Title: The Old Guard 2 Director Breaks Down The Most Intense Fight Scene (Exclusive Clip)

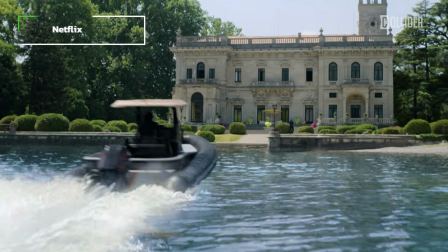0:00 The immortal friends are in a villa in Croatia. They are chasing the bad guy.
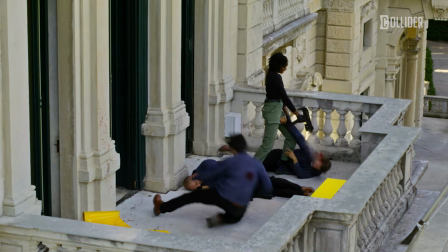0:05 They have a certain amount of time to do it, a certain amount of tools, and a certain amount of vigor. My name is Victoria Mahoney, and I'm here to break down a scene for The Old Guard 2.
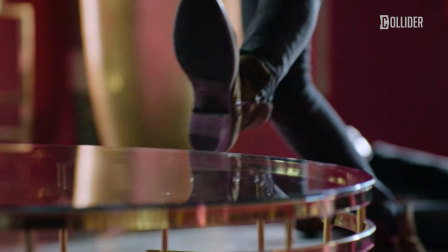0:16 The sequence is exterior at the beginning, but we're coming to the interior. We ended up looking at tons of places.
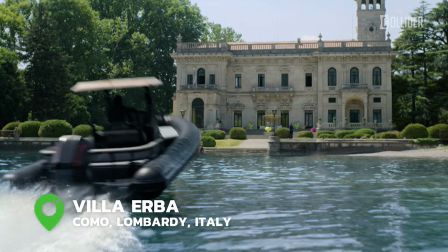0:23 We landed on this villa that Enrico, our location scout, found. We enjoyed it because it allowed us space, movement, and functionality.
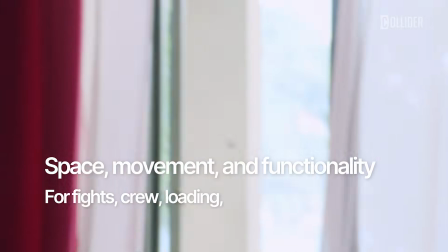0:30 Functionality for fights, functionality for crew, functionality for load-in, functionality for design, and functionality for things to break.
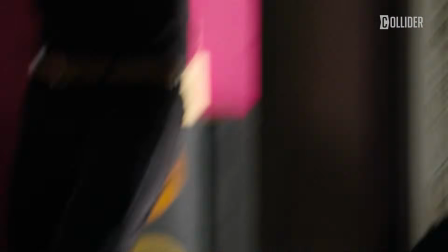0:38 So one of the challenges for me as a visual learner is if you cut from the interior of a building to
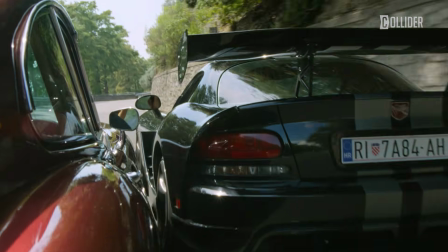0:43 the exterior of two people in a car chase and then cut back to the building and I see one hue, I don't know, are they in the same room? Are they in a different room? Are they upstairs? Are they downstairs? I get confused. So I wanted a visual cue so that we could show progression of time. So as you'll see through the house, there's different hues.
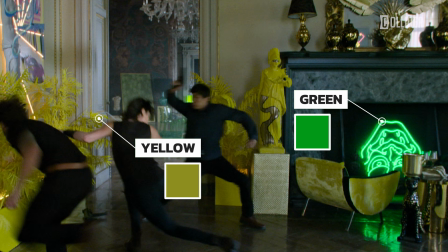1:00 There's a magenta, then there's a fuchsia, then there's yellow, then there's a green. We tried to do Roy G. Biv, it didn't entirely work out.
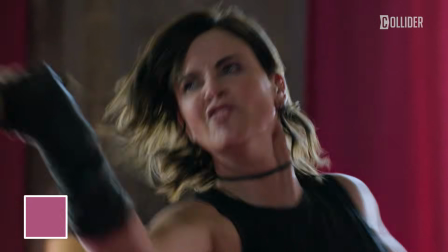1:06 But so each room has a distinct color.
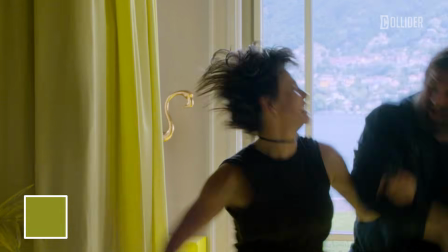1:09 Then we did all this work in that because I wanted to have the color speak to the emotion of what the character was fighting, and in this case, primarily Andy.
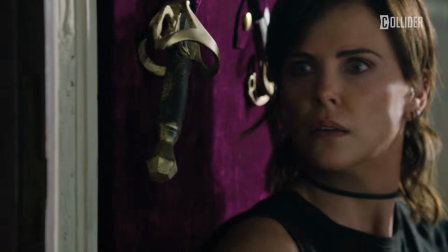1:18 So if she was just getting her legs, if she was just figuring out a weapon and how to use it and like ripping something off the wall, if she was in her high form or if she was in discovery,
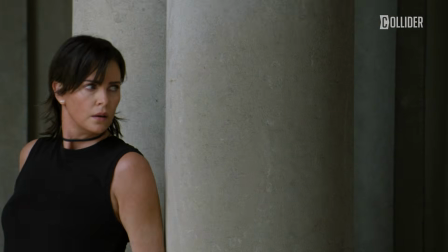1:26 if she was running and moving or if she was in the middle of fighting four people.
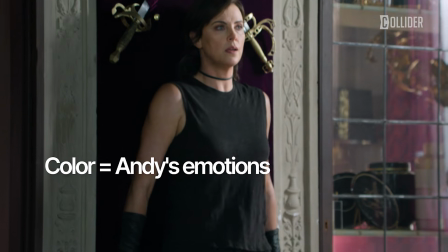1:29 So I wanted the color to match the emotion of what she was experiencing, and we purposely picked colors that had a sense of folly.
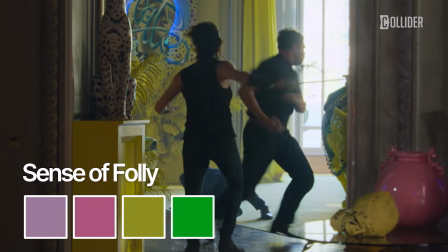1:37 The opening sequence required levity. We wanted levity because it was a tag to the first film and how we left the group of friends, immortals,
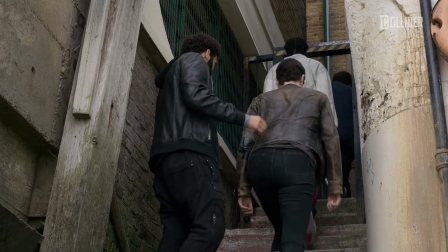1:45 in that wonderful, wonderful closing of the first film where they are all together and they move forward in a pack and they're with Copley and Andy saying,
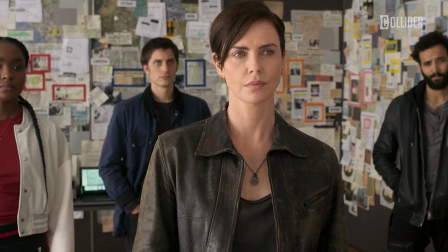1:51 we're going to do good and you're going to help us.
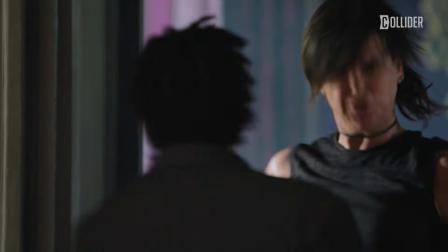1:53 And so we are now fast forward to the moment where you see them out in the world and they've been doing good and they're enjoying it and they are working as a team.
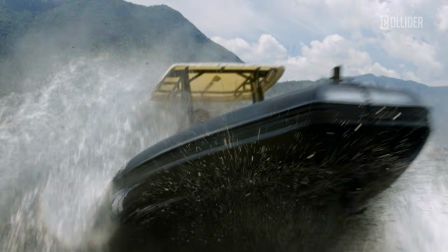2:02 And so I didn't want the heaviness and seriousness of a stately place.
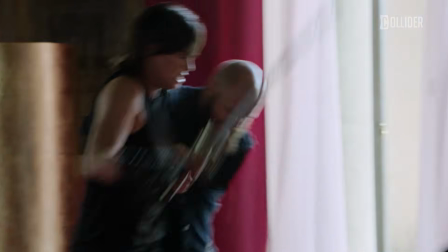2:07 So that's a big part of the colors when you move through and how that's all very specific.
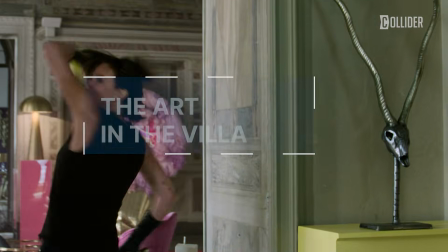2:14 First of all, if the person who owned the villa was the kid of the person who we normally think in movies would own such a place, right? So this is the offspring, and I made up this crazy backstory that the kid went to Eton or whatever and studied and trained,
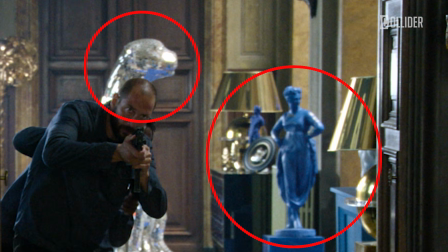2:29 and they fancy themselves to be an art collector, but it's the art that you look at when you walk in places and you see and you think, who would ever buy that? And I thought that it was a bit cheeky, and Pocky and I had a ball with that in the art department.
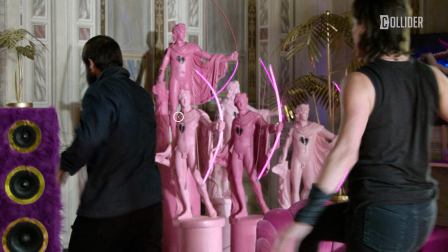2:41 And so we took all these things you would normally see. So for example, there are cherubs. You're going to now see all these as Easter eggs through the sequence. The cherubs, when you see them, instead of having the cherubs that you're like, oh, I've seen 1,000 times, I asked them to put graffiti on them.
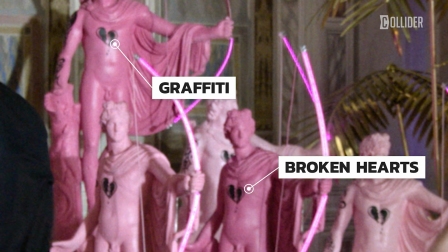2:55 So we have some of them with broken hearts. So each thing, we kind of tried to spin it on its head. We had fun poking, little jabs at institutionalized art and what is considered acceptable and unacceptable. And so with that theme, we had a ball telling the audience who this character is and allowing our characters
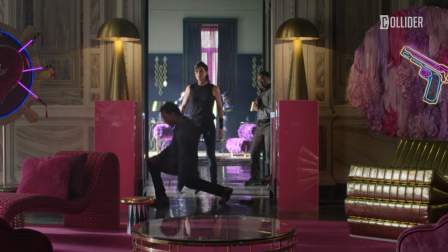3:13 to move about in a place and identify in the edit what space they were in and how the progression of time.
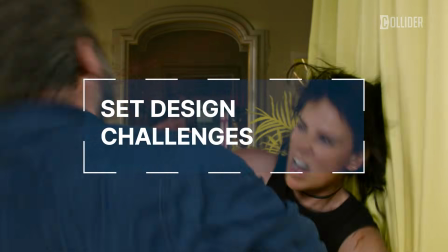3:22 We couldn't break or touch the walls. We couldn't do any damage or like lean on a wall in a certain way. So we had to construct items that we would break, or the stunt scenes would surround items that we brought in.
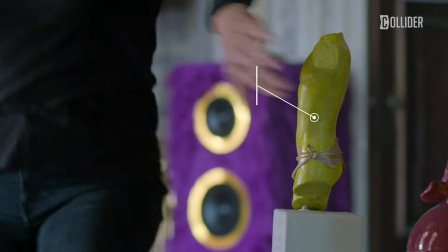3:36 Everything you see, every single thing you see on frame, our team brought in. Chiwetel can fight, he's great. And I was like, let's just put him on wall to wall. And that's one of the spaces where I was telling you that I wanted it just like altered states.
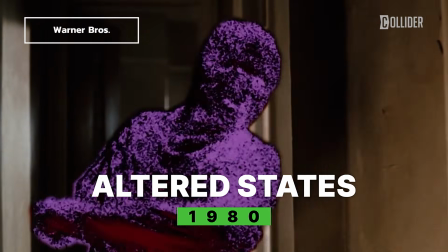3:49 There's a moment where he's trying to shake the thing out and it was like, bah, bah, bah, on the wall. It was so cool. I wanted that. But when the stunt friends went in to speak to the owners of that villa, we were not allowed to touch the walls. So we couldn't put an actor's body on the wall like that. We couldn't do any sense.